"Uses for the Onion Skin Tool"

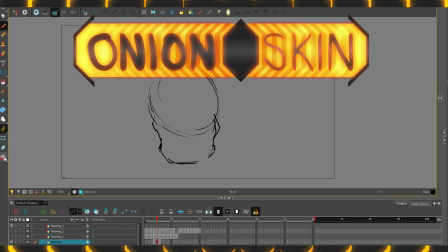Good hello, Toon Boom Feature Nuggets. Look, this button down here, activated, and you can see the drawings either side.
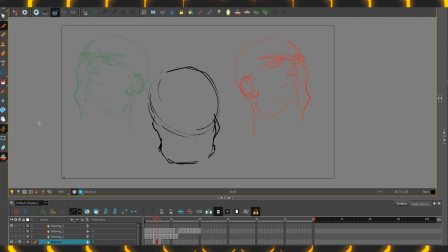Of course, this is the onion skin tool. You can alter their intensity coming along the top.
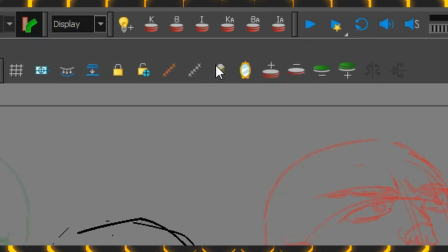Right click and activate the camera controls if they are not present, and press this, the top light. The top button here will increase or decrease their intensity to help you balance.
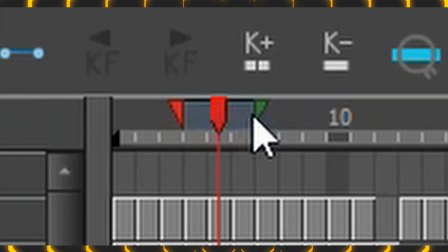As of Harmony 16, the colors can be seen down here on the timeline. Don't be deceived by which one's which in this one.
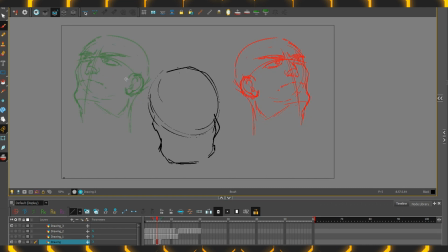An easy way to remember: red is stop, green is go. So red is the one that came before, and green is the next image that will be appearing. In cases like this, I can use these two as reference material to start planning out the next keyframe in the middle.
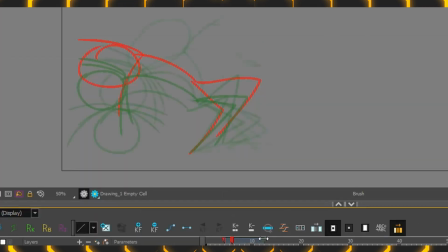Grab and pull on these brackets which have appeared to see further through time.
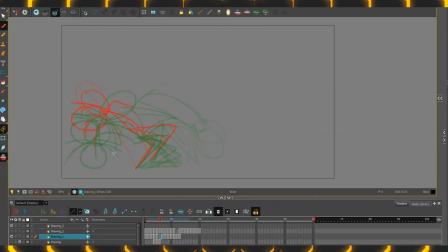Get a good feel for the movement this way. Make sure it doesn't get too overwhelming though. On the most part, it's used to very easily map out in-betweens to make your animation more and more smooth. Making it as directly as in-between as possible will of course create static movement. If you're fairly new to animating, there's a great exercise to help you get the feel for how this works.
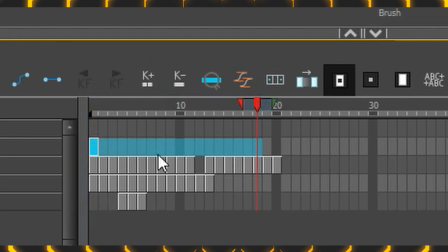It's called the pendulum. Make one layer with an arc that has a long exposure by highlighting all of the frames and pressing this button.
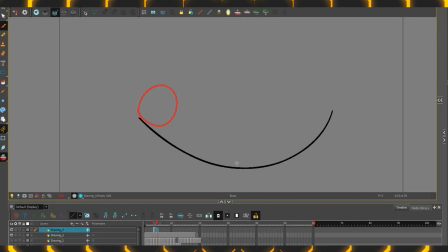And on the one above, create 3 frames with 3 drawings, circles here, here, and here. Of course, beginning, middle, and end, and they are somewhat evenly spaced. Yeah, there we go. The nature of using the onion skin to in-between isn't just to make things smoother, but also to help you get the grips of easing. Slow in and slow out.
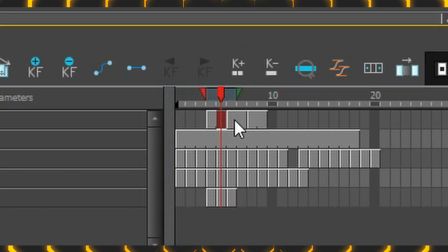Press plus on the keyboard to increase the exposure of each of these images, so now that they are in 2s, and delete every second one so there's now these 2 gaps.
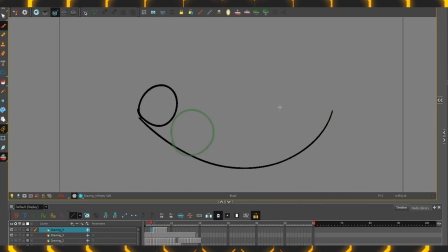In between them as expected. Nothing unusual there. But this isn't how something would swing with weight or mass or speed. So what would you do? Increase the exposure of everything again? Well, it's going to make it smoother, but it's still going to retain the same pace. The solution here is to only increase the exposure and add images on the ones on the very end.
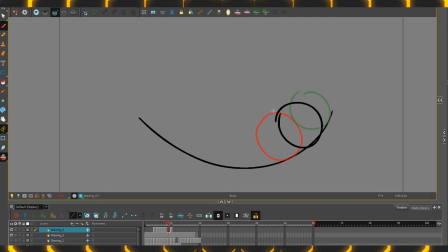By in-betweening just these, it's already going to create a dramatic speed up and slow down effect. From here, repeat this process, only in-betweening the ones on the ends. Do it a bunch of times, just for the heck of it. And the more you do it, the clearer this message is going to sink through of how things are speeding up and slowing down.
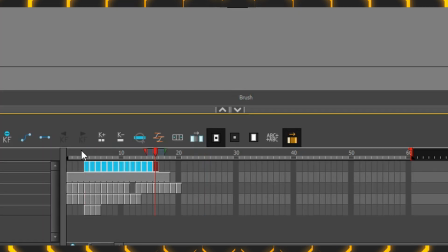Get a repeatable effect by selecting all of them and holding Control or Command and pressing 2. That will pump everything out into 2s. Select the whole lot, copy, right click on the end and go paste reverse.
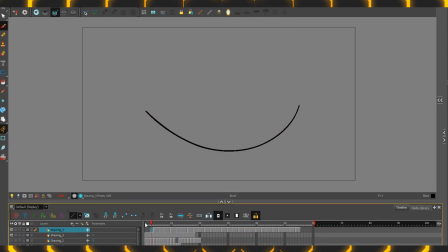So now we have that will play the animation backwards. So now watching that, whoa, wait! The gap between here and here is quite significant. From here to here, it's hardly anything. With the onion skin back on and the bracket stretched all the way out, you get a very clear indication of the movement that's going on here.
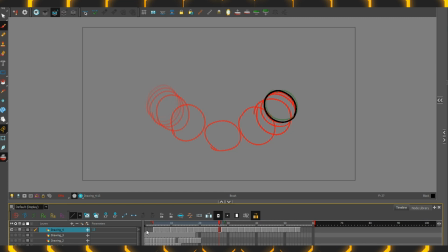This is quite an extreme example. By doing direct in-betweens of only the ending frames, as you practice this, get a bit of a feel for it, you realize that there is a lot of different ways to do all sorts of different easing types.
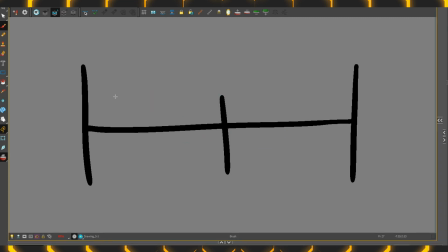For example, rather than it being directly in between, like what we were doing, what if you did it in thirds?
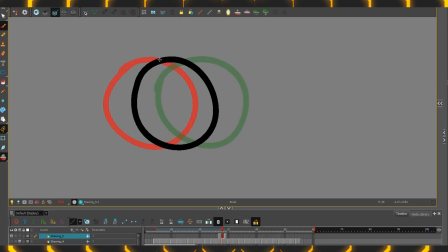That would require having to figure out not putting it here, but rather somewhere like here, maybe.
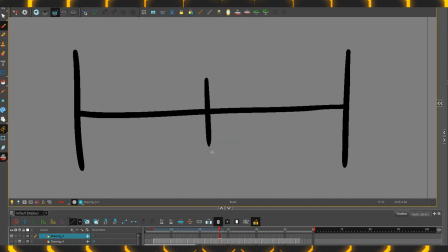The easiest way to speed something up or to slow something down is to do the method that we just did. The direct in-betweens working towards one side. But frankly, it just isn't always that simple, because this gap is huge.
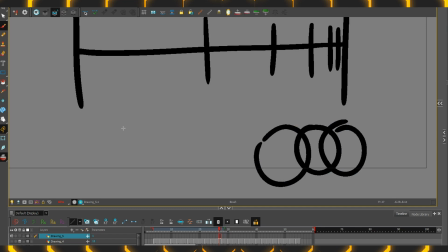Sometimes you can work with that by maybe having your objects start to stretch outwards to fill in such a gap.
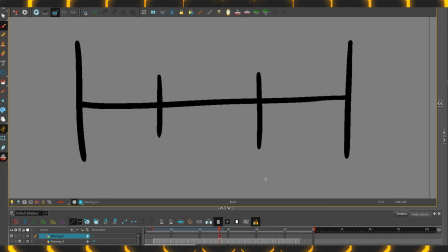Or maybe combine methods, say having things in thirds and then in-betweening directly from there.
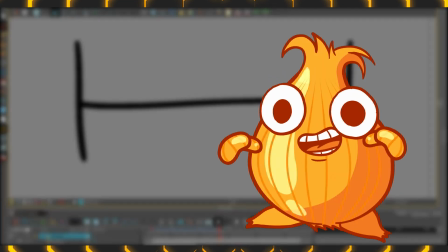Give it a try. Use the onion skin to help control your easing. Come back for another nugget.
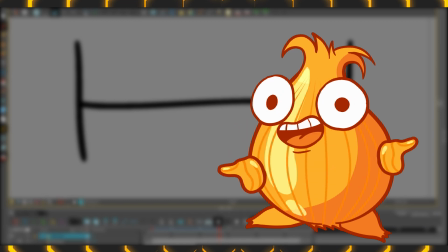I'll show you more things you can do with the onion skin, a completely different method.
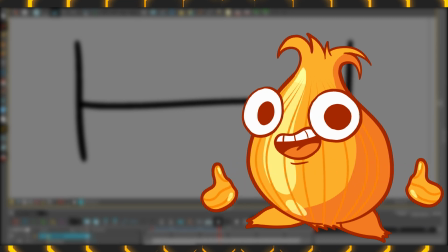Rather than the in-betweening and easing, it can also be used to help with straight ahead, an alternate technique about fluidity and momentum, or yeah.
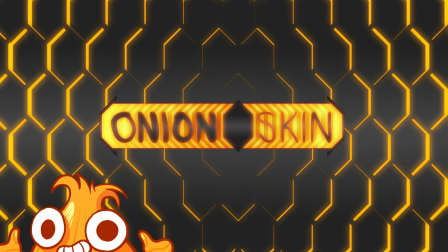Thanks for checking out this nugget. Have a look through the playlist for tons of other short bits and boops to help with animation and software.
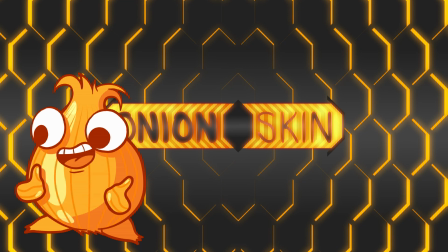You might stumble across a hidden technique that will change your world or solve a specific problem.